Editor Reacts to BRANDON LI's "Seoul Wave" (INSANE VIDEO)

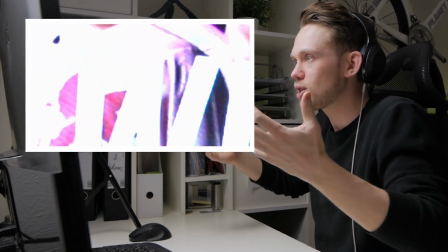Okay, now it's really getting crazy, everything moving forward, everything getting faster, music's building. Hello friends and welcome back to yet another video. Lately, a couple of you have been pointing out that the videos of this series here are not even reaction videos, they're basically analysis videos. Well, not today, because today we're gonna look at a video that you guys have been bombarding me down in the comments with, and that is one of the most famous videos by a creator called Brandon Lee. And since funny enough, I have actually never watched any of his videos before, this is actually gonna be a real reaction video. If you're new to this channel, hi and welcome, my name is Florian. In this series here, I look at the edits of your favorite creators to break them down and analyze the techniques so that I can explain them to you so that you can learn something to improve your editing. Let's jump in the computer and look at Brandon Lee's video. And I'm really excited because you guys have been hyping it up so much and I literally have no idea what's expecting me. Let's go.
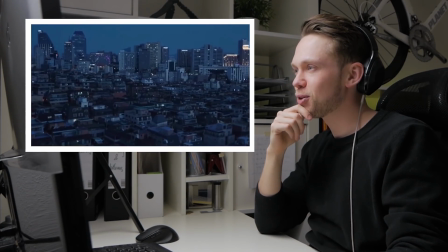This is off to a good start.
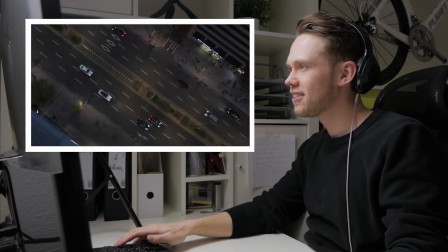Super cool drone shot. Like the music.
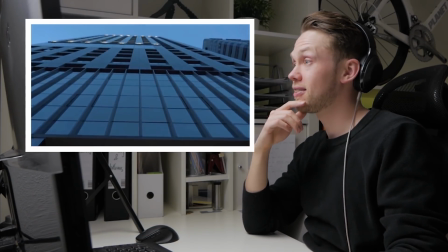That was cool.
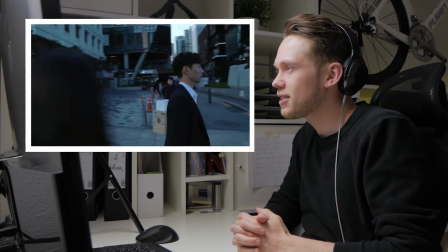Some really nice gimbal action. They planned that shot beforehand.
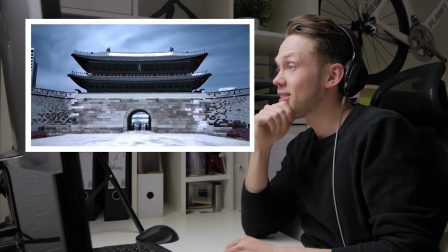That was a super cool transition.
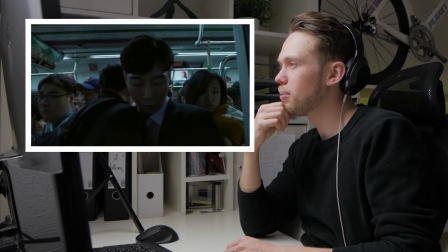Okay, it's a very dramatic beginning. A lot of gimbal action. This is really cool.
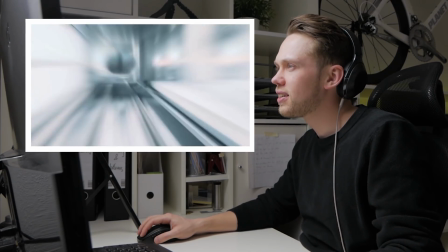Let's look at that again. Close the door and then directly into a time-lapse. That was really cool.
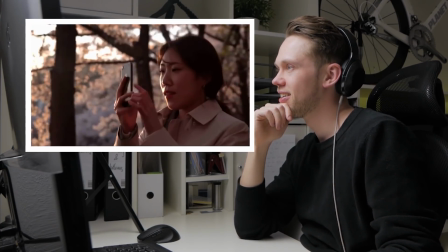What happened here? Okay, apparently there's someone who needed to be blurred out.
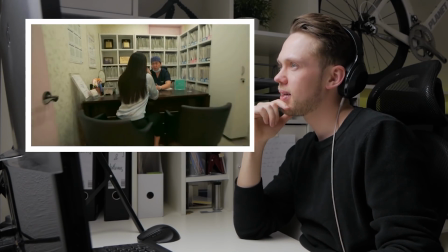Okay, what's going on?
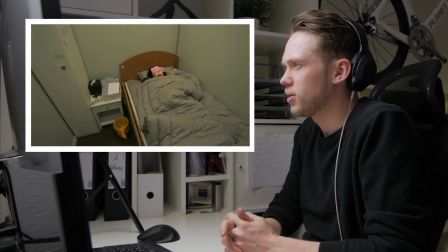He seems to be a very big fan of filming on a gimbal. It's all on a very wide-angle lens.
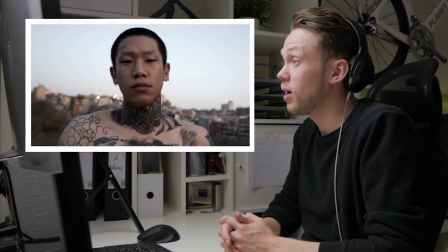Is that the guy from Linkin Park? Wow, that was a super cool transition. How did he do that?
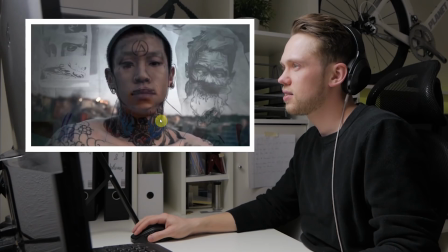Here, down here, you see that it's fading in very quickly within like 6 or 7 frames. And you hear he perfectly matched the faces over each other.
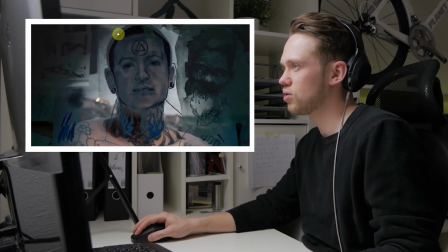The ears match exactly and the head shape. So that's why the transition looks super cool. But it's just that the shot underneath fades in from below.
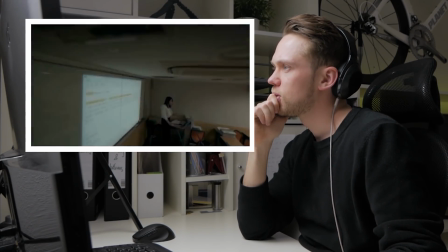Cool transition.
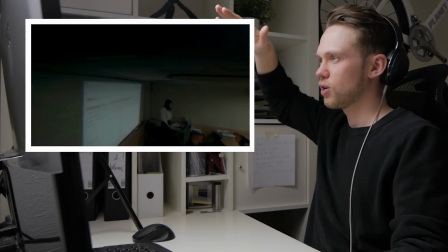What he did here is tilt the camera down and then it fades to black and then goes down with the gimbal so that it looks as if though he was moving through the ceiling.
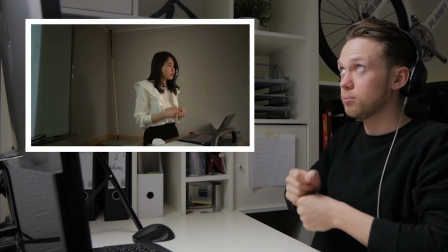So to me, without really knowing it, it seems like he's doing a lot of gimbal movements from very far up above, maybe with a tripod on a pole or something.
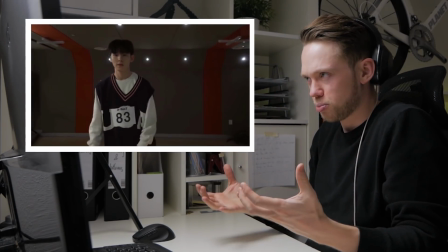Now here's a big break. Slow down is a break that feels like now must be something coming.
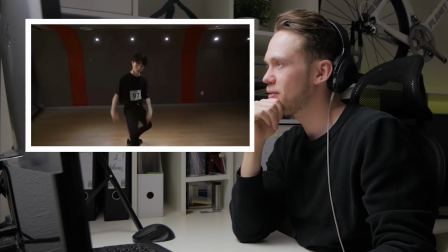Oh yeah, some good music, heavy beat. Dancing action.
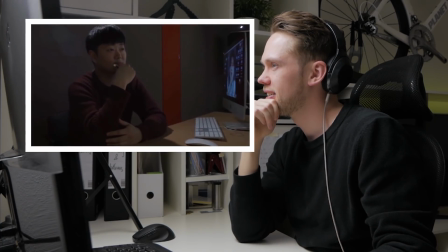That was a cool shot. How did you do that?
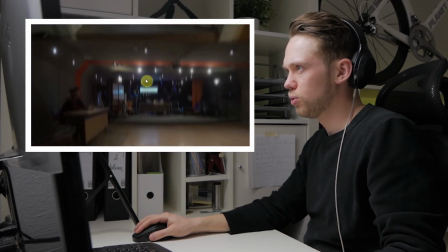Here again, pretty cool transition. This first shot moves all the way down and is directly connected to another shot.
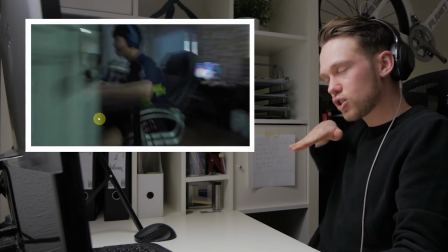Here you see the line. And to match the motion, the second shot, the camera is tilting up and then he's walking in the hallway.
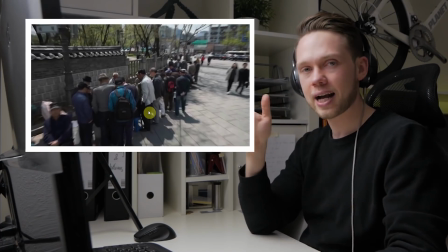Okay, so these gimbal shots that he's doing, he knows exactly beforehand which path he's going and what he's filming.
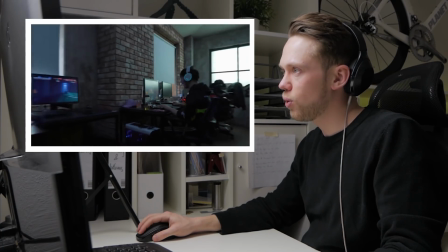Here is exactly planned what he's filming. Going to the left, walks all the way back out, backwards through the hallway, through the doors.
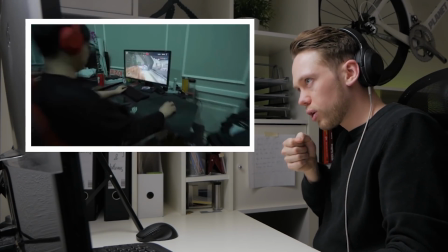And then here he was matching the moment that he's going with the gimbal towards the screen. The next shot after also goes forward.
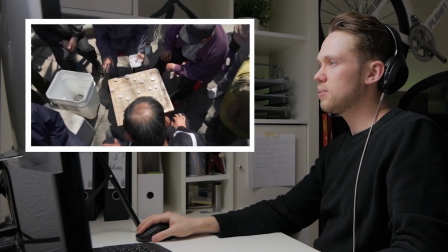And this to me seems like he's filming from very high up above.
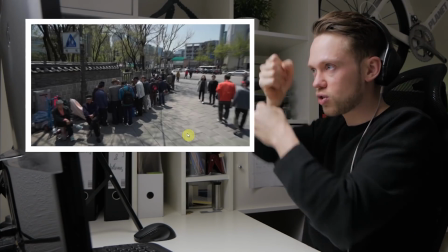You can achieve that if you take the gimbal and then put it at the top of a tripod and then hold it up like a pole like this, or have a monopod or something.
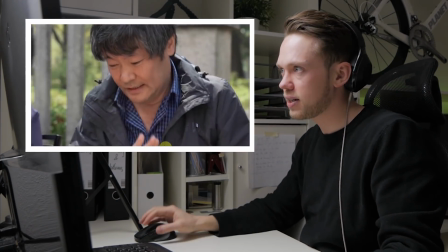Super cool though. Also a lot of sound effects. Did you see here the hit, the moment that he slaps it on the playing board?
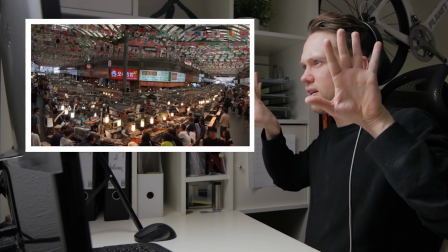That was a really cool shot. This one is super interesting. This is very wide. And then the moment he goes down though, it's zooming in.
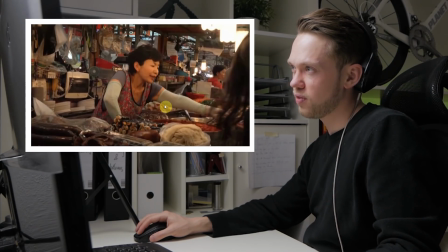Kinda looks like it was shot on some sort of a fish-eye lens and then he zoomed in post.
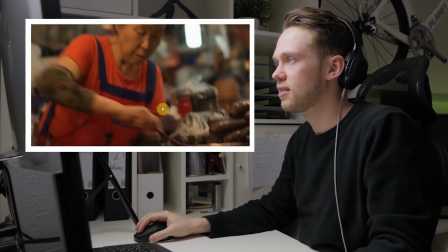No idea actually. Just assumptions.